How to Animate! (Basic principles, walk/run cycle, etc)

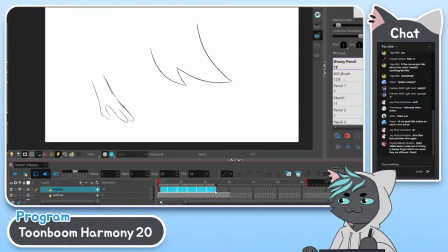17:48 And so for smooth animation, right? Because even now, if you look at my hand, it's kind of like the fingers start off a lot thicker than they end up. They end up a little thinner here, right? So that's when you want to really flip back and forth.
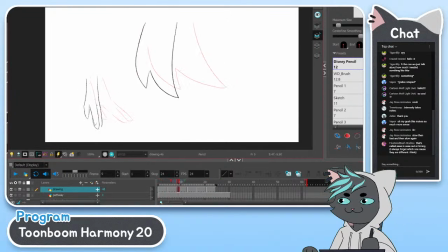18:05 Practice flipping back and forth and realize like, hey, if these fingers are this long at this frame, why are they only this long here? That's a lot shorter than this. So then I would fix this drawing so that it's like, you know, the proper length that it was at.
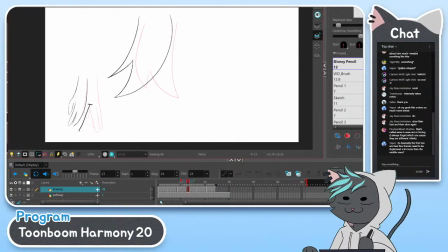18:27 And then you'll get an even smoother animation. See, like even now, the fingers are a lot shorter here than they are here. So then I'm gonna just adjust these fingers real quick. Same with these, and then ultimately same with these.
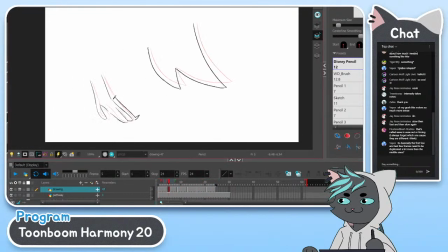18:46 And wow, even the hand now looks even smoother. So that's my whole process behind everything. So basically, so Vapor asks, basically the first few and last few frames need to be duplicated a lot more than the middle ones.
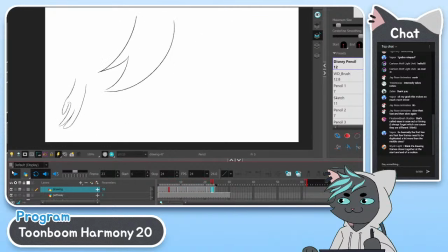19:05 Basically, yeah. If this is the kind of speed that you're going for. Typically, most animation that you do, whether it's like someone walking and then they come to a stop.
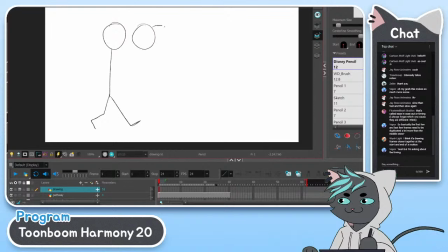19:23 They come to a stop. So like, yeah, at the very end, you're going to have a lot more frames here. Or if you don't want to draw more drawings, right? You can just draw less and hold them longer.
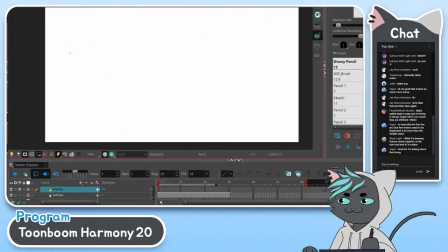19:45 So let me see if I can show this as an example. So we have a ball going from here. Let me make sure I just have a straight path here. From here to here, and here to here. So this is where timing and spacing work together.
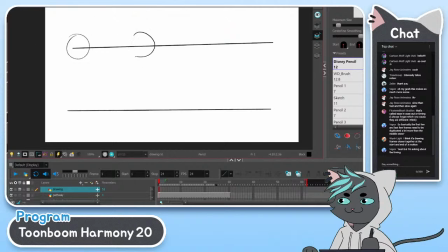20:06 So let's say we have a ball that, so I'm drawing at, what's it called? Like 1 frame or 2, I'll put these on 2s. 2 frames per second, right? So there, and then there,
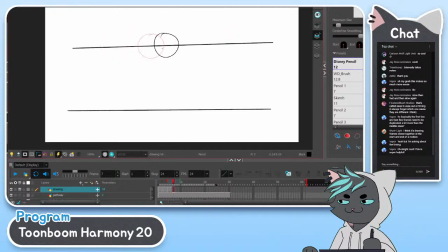20:25 and there, there, there. Until it just comes to a stop.
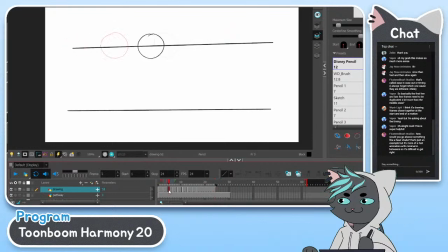20:43 I'll just let it do that, right? So I drew 1, 2, 3, 4, 5, 6, 7, 8, 9 circles to do this. So you can either do that, or
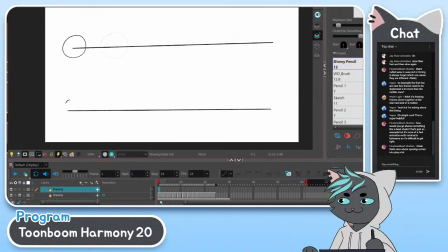21:01 you can draw this, and then this one. So now this is on 4s. And then I'll just draw this one here,
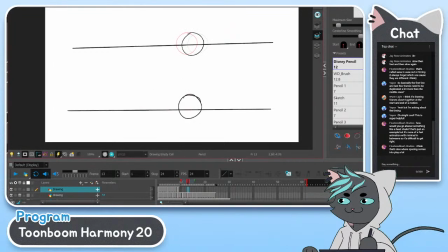21:17 and this one, and then this one. So this is less drawings, but it's going at the same speed, basically.
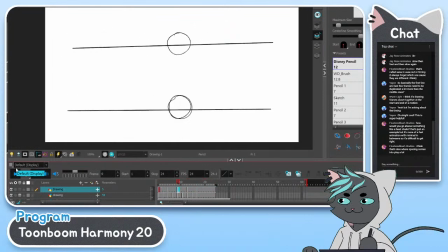But it's a little more jerky. So that's why you want to in between, and that's kind of why you want to in between and draw more frames to get more of that smooth motion.